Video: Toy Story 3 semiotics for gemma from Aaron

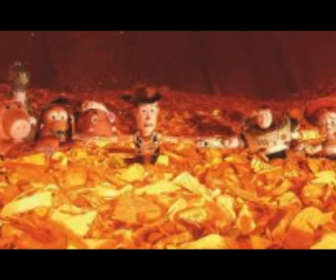(4:04)
So the furnace scene, as it's called in Toy Story 3, in my opinion has huge amounts of historical context written between the lines. But first, let's look at the colouring of this scene. If you look closely, you'll notice that the walls in the background of this shot have a dull red tint.
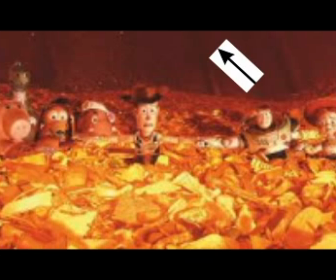(4:21)
This is quite obviously because of the fire in the centre of the room, but looking into the connotations for the colour red, you'll discover that red is the colour for danger. Looking around, you'll notice that the rest of the room has a bright orange tint to it.
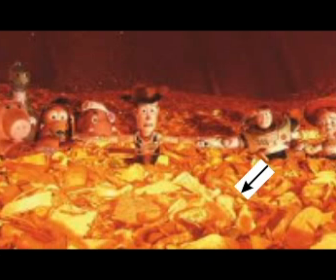(4:36)
Orange has the connotation of strength and endurance, which is symbolic when all the characters begin holding hands closer towards the fire. And I did some more digging, and this may be a long shot, but Jesse's hat is also red,
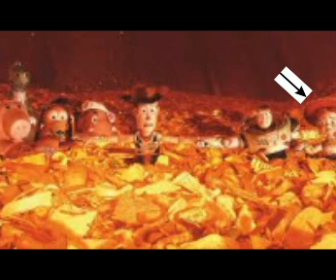(4:50)
which could be a small little nod to the danger that they could get to, that they get into towards the end of the film. But that seems too far-fetched to be an actual point. In terms of the historical context I mentioned, this scene bears some resemblance to that of the historical event called the Holocaust,
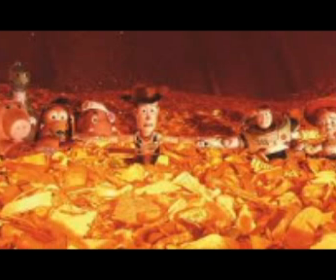(5:11)
because of the striking resemblance Lotso had to the mannerisms of Hitler I mentioned earlier, and the fact that he leaves them behind to burn, pretty much as the Nazis did with those of the Jewish faith.
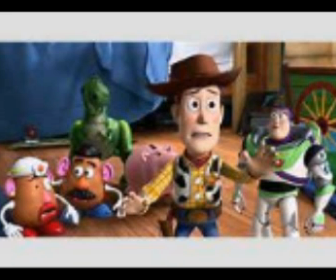(5:24)
So now let's move on to key scene 2, and we're going from dark and depressing to more worry and
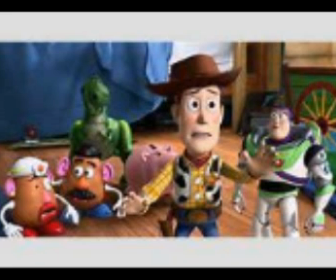(5:36)
lighthearted. Of course I'm talking about the meeting scene towards the start of the film. Now this scene is packed full of colour and hidden messages. To begin with, Woody's predominant colour on his shirt is yellow, which if you look at the connotation for that colour,
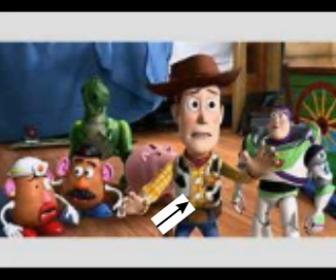(5:55)
whilst obviously it displays happiness, also has a lesser known connotation of irrationality, which is a major detail pointing towards how Woody will act in the first half of this film. Also, let's look at the character Buzz. If you look at his head, you notice the purple hood that he wears.
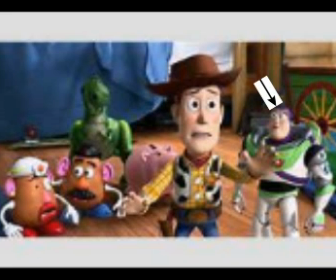(6:14)
Now, the colour purple can sometimes symbolise being artificial or fake. This is a crucial hint to when Buzz is reset to his demo mode later on in the film, because it's not the version of Buzz the viewing audience is used to over the previous two films,
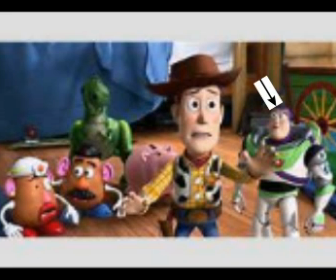(6:33)
thus making demo mode Buzz an artificial Buzz to the version we know. When the army men are leaving through the window, the camera is angled at a high angle, making it seem like leaving is the best choice, plus the remaining toys in a position where they feel vulnerable if they stay behind.
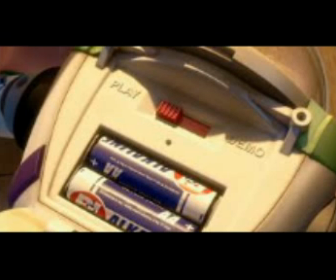(6:51)
So now let us move on to our third and final scene. This scene involves the torture and eventual resetting of Buzz. The resetting of Buzz in this scene is most likely where the true intentions of Lotso are unveiled.
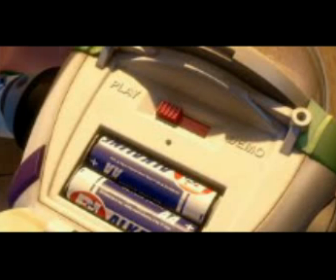(7:06)
And once again, like the previous scene, the colour purple plays a largely significant role in this scene, as it can be found on the doll of Ken, Barbie's significant other, and Lotso himself. And once again, the colour purple is used to show the artificial persona
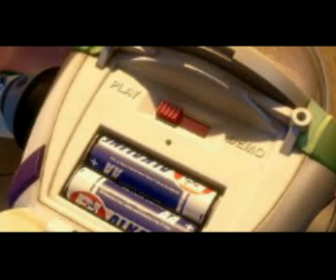(7:25)
that both toys have demonstrated to persuade the others to stay at Sunnyside. Looking closely into the detail of this scene, you can notice that a singular spotlight is hanging over the chair that Buzz is tied to,
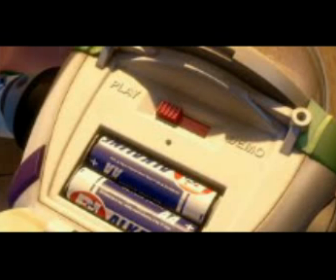(7:41)
which could infer that Buzz would be the key figure in this scene, which he turns out to be. The camera is positioned at a low angle upon the bookworm's arrival, placing him in a state of power
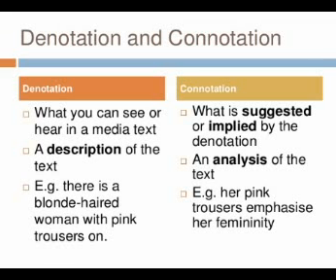(7:59)
status. So allow me to take this time before I end to tell you about denotation and annotation, for essentially behind these hidden details. We'll start with denotation.